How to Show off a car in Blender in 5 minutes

Hey everyone, CG Meta here, and today I'm going to be showing you how to create the animation that you just saw, all the way from downloading Blender to uploading the final video onto your YouTube channel. Let's see how it's done.
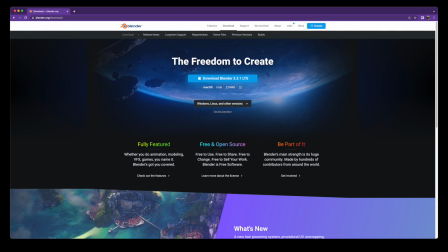0:57 First, download Blender from the Blender site. Open Blender.
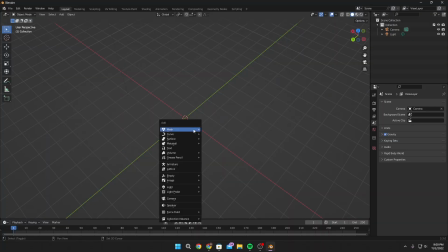1:03 Tap General to open a new project. Hit Shift A to import a plane and hit S to scale it up.
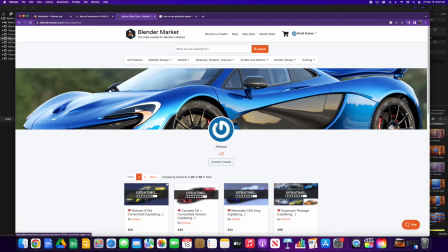1:10 Download a 3D model such as a car from a site like Blender Market, and I use Astro Storefront, or any other site like that would work.
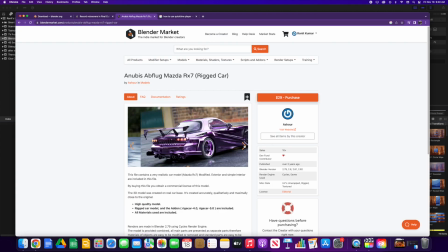1:18 Just make sure it is in the right format to be downloaded into Blender itself.
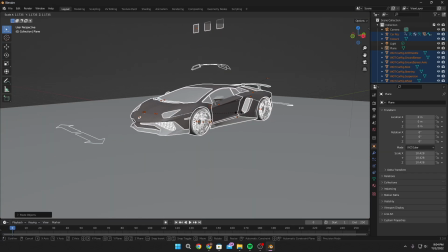1:22 Import the car with Ctrl V. Scale it up with S. Put it up on the Z axis with ZG,
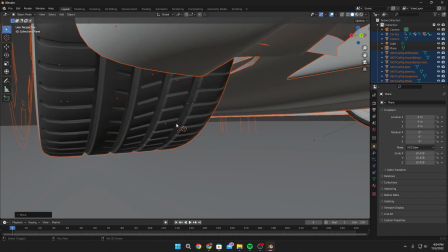1:29 and make sure the tires are just under the road surface so that it gives it a bit of realism.
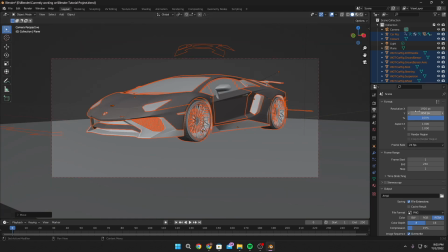1:37 Change your Y camera pixels to 850 pixels in order to get that cinematic appearance that you want.
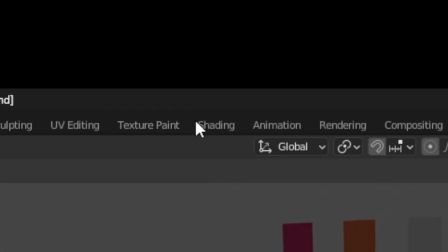1:44 Click on the shading tab.
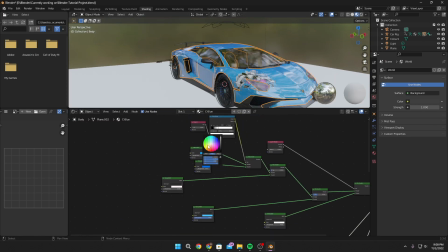1:46 Here's where you can do things such as changing the car's color, changing tire colors, wheel colors, rim colors,
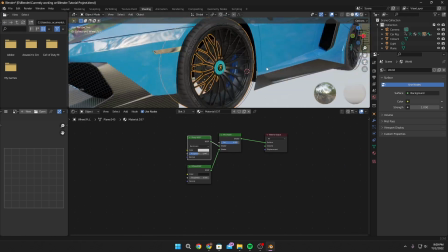1:53 and also making glass clear, stuff like that, turning lights on, changing the intensity of lights,
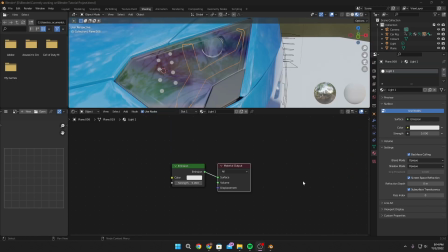2:00 and more stuff like that. Turn on the front lines by inducing the backface culling and screen
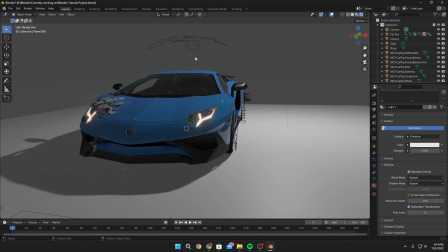2:06 reflectivity and screen space reflection properties of the glass material.
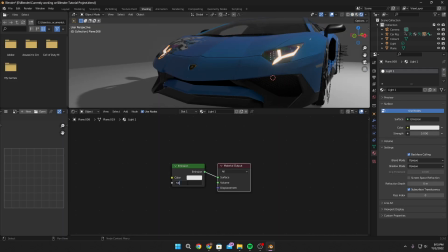2:11 Increase the brightness of the front lights by increasing the strength of the emission of the lights.
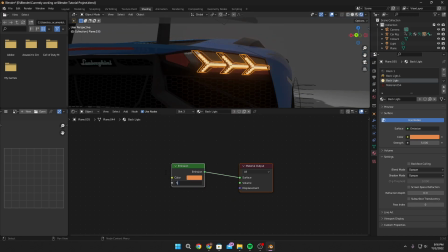2:16 Repeat the same steps for the back lights. Change the world color from gray to black.
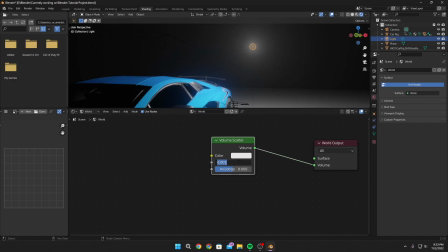2:21 Induce volumetric lighting by adding a volume scatter node to the world properties
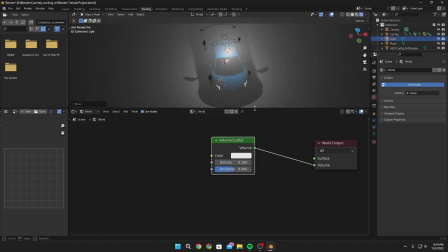2:27 and reducing the density down to around 0.01.
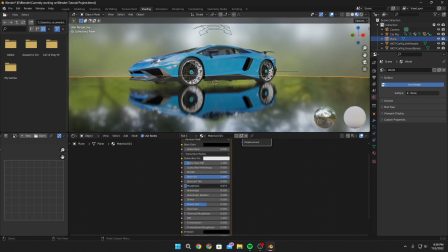2:31 In the shading tab, change the properties of the plane used as a floor in order to get a
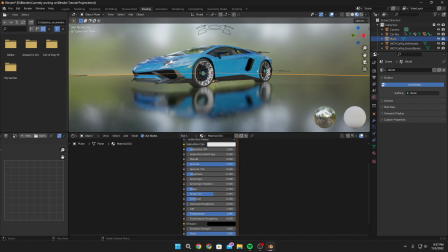2:39 glass-like material by changing the specular, roughness, metallic, and other properties of the plane.
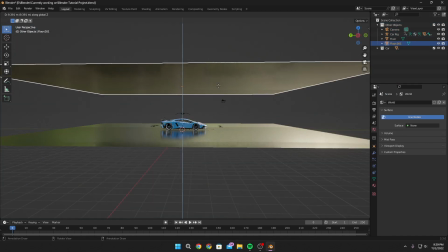2:49 By hitting Shift D, you can actually duplicate that plane and turn it into a ceiling
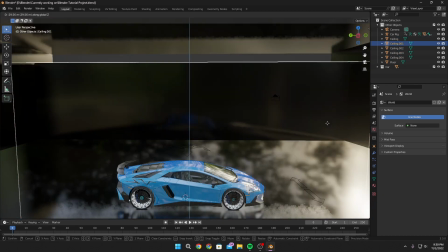2:54 and add another 4 walls around the car to make a studio of sorts.
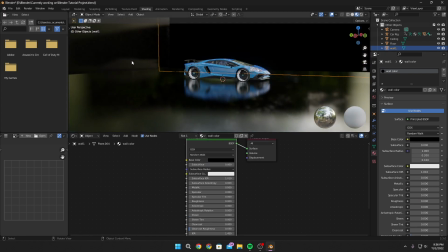2:59 Shade all the walls and the ceiling to pure black so that there's no reflective material left within the walls,
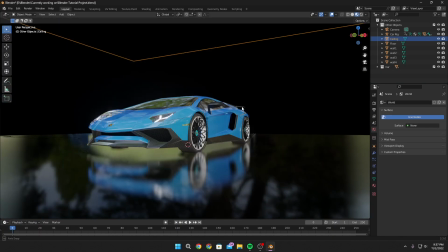3:07 and it seems like it is in a dark room, but leave the floor glossy.
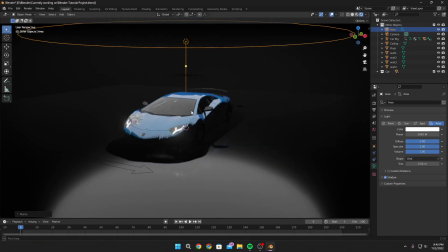3:13 Add an area light by hitting Shift A and then scrolling down to lights so you can properly light your car setup.
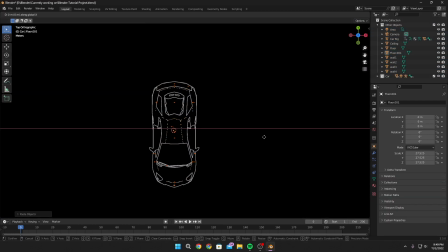3:20 Duplicate the car twice by hitting Shift D and thus ending up with 3 cars.
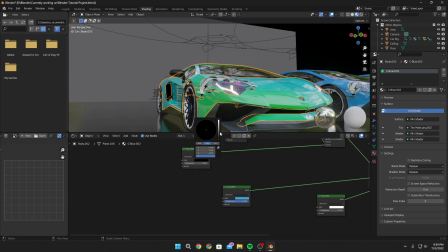3:25 Go into the shading tab once again and then change the colors of the other 2 cars,
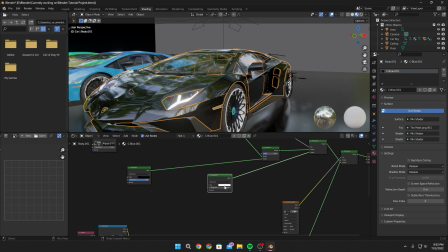3:30 making one green and making the matte black by changing the properties of the nodes of the cars.
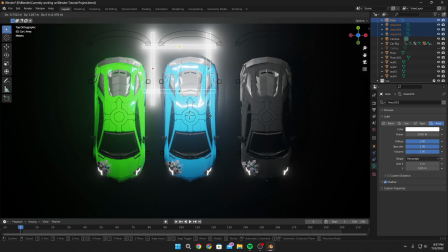3:37 Delete the area mics you once had and then add 4 area lights in a square pattern,
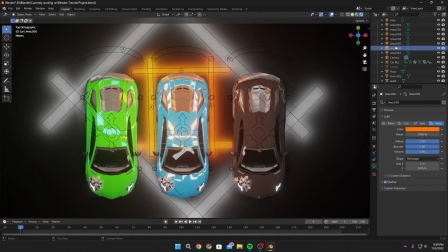3:43 and then duplicate that square pattern and make them purple and orange in order to add a bit more contrast.
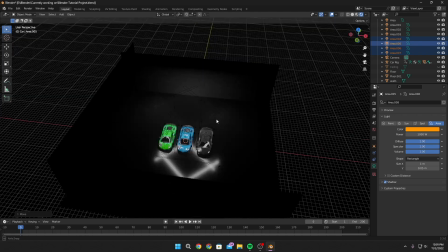3:50 Move the colored lights to the back of the stage in order to light the cars from behind.
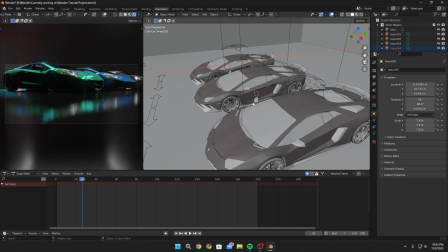3:56 Enter the animation tab in order to start animating your camera movements.
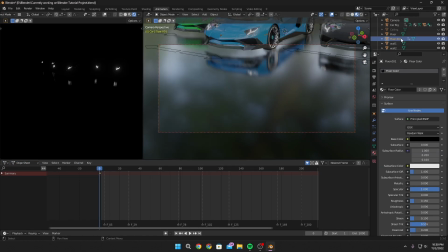4:03 Find a camera angle that you like and then insert keyframes on the camera in order to make the camera move in the way you like to.
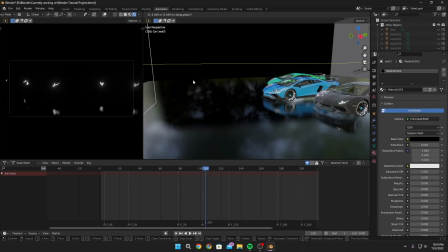4:11 And then you must repeat that as many times as you want in order to create a full movie animation, usually around 26 times.
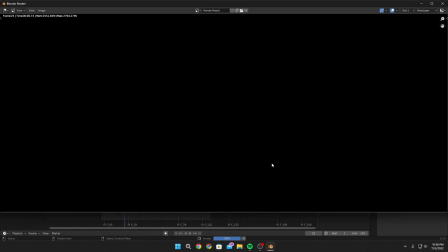4:19 Then the final step is just to wait until it renders out,
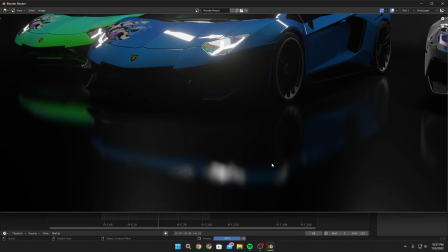4:24 which can take upwards of 8 to 12 hours, given how long animation will be and how many frames there are and what resolution it is.
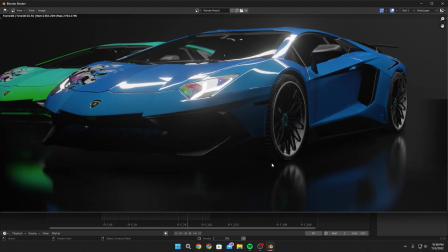4:32 So this might take a while, but once it's done, you can play it back and then you can add it to your editing software to edit to it later on.
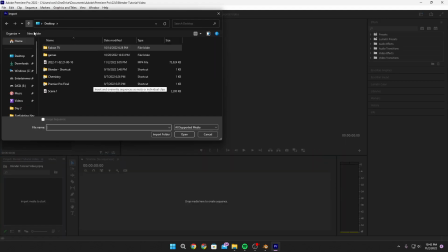4:39 Once you have the final rendered video file, you can import it into your video editing software.
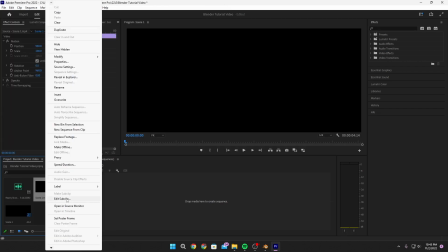4:45 In this case, it is Adobe Premiere Pro.